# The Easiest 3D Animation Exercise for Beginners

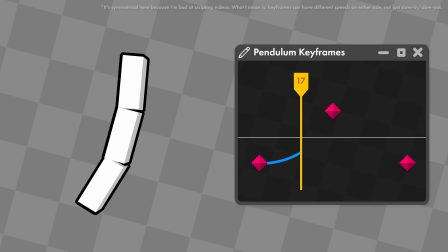The curves don't even need to be symmetrical. The curve could bounce, creating a sharp V-shape at the keyframe.
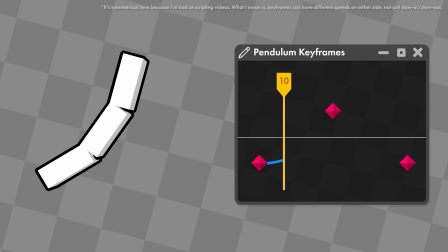This removes the easing the computer automatically applies, like if the pendulum came into contact with something.
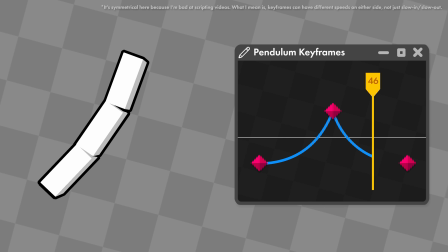So instead of a smooth arc back and forth, the pendulum can seem like it's hitting something and bouncing off. And that's pretty much the pendulum. So what does all of this teach us?
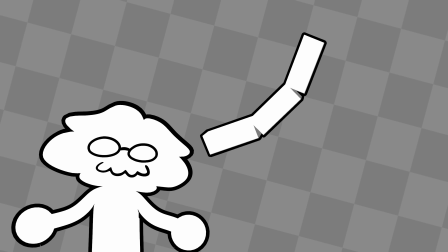If the bouncing ball is found everywhere in animation, the pendulum is the same way for 3D animation, because it's basically an arm.
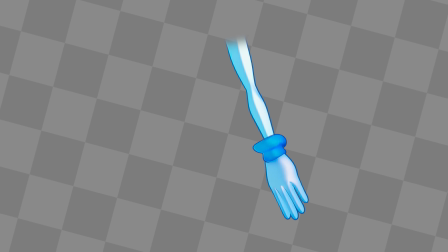We built an FK arm with a parent-child hierarchy and proper pivot points, and we animated it so that it doesn't just move into place, but eases in with an overlapping action, in an appealing arcing motion.
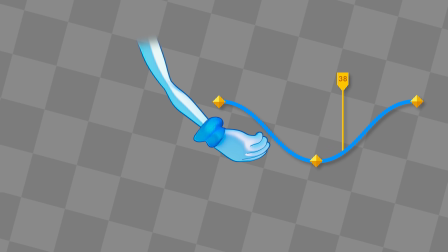Along the way, we learned how keyframes, interpolation, and curves work in 3D animation.
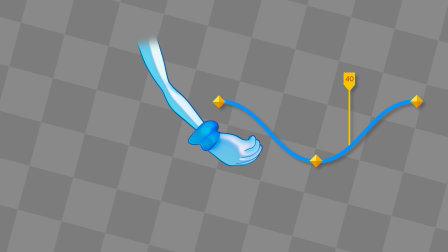And we also learned how things naturally rotate in arcs, how you can change the individual timing of each segment so it feels more natural,
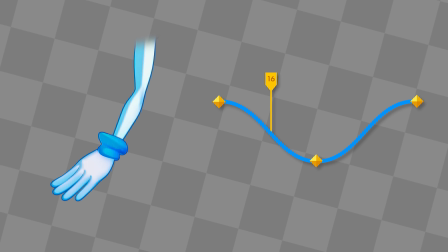and how adjusting the curve between keyframes can affect the weight and feel of the movement. This is pretty much how an arm moves in a walk cycle.
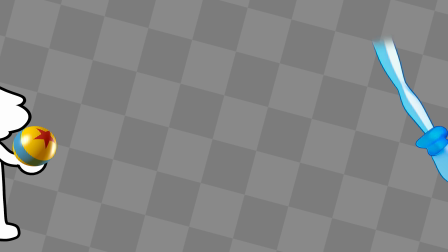It's like a pendulum. Now, with this knowledge equipped, we can come back to the bouncing ball.
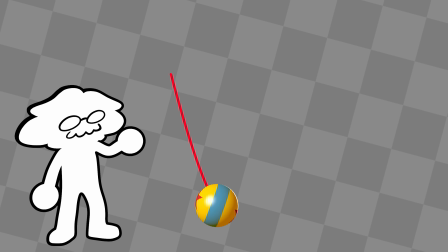If you didn't know anything about keyframes or animation curves, your bouncing ball would look like this, and you wouldn't learn important principles like arcs and easing.
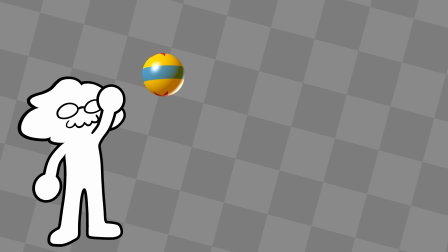But now, we can adjust the animation curves so that the ball bounces in an arcing motion, and doesn't slow down when it hits the ground. So that's my pitch. For 3D animation, leave the bouncing ball to the second exercise, and do the pendulum first.
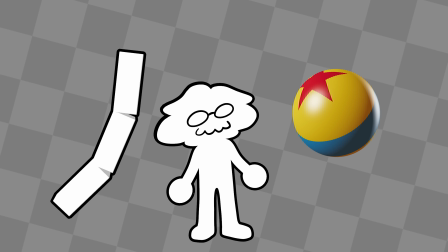It'll teach you way more about what you need to know for 3D animation especially,
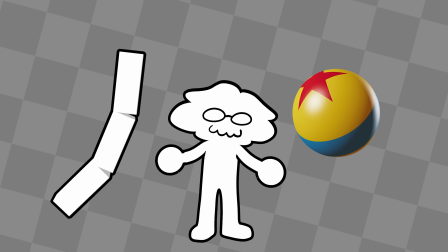and should hopefully make the entire medium way less daunting when you tackle the bouncing ball or a walk cycle. And if you got anything out of this video, let me know in the comments. I'd love to hear if you gave this exercise a try, and how it helped you learn 3D animation fundamentals. If there's anything I missed from teaching, it's seeing people really excited about succeeding and trying new things. Thanks for watching.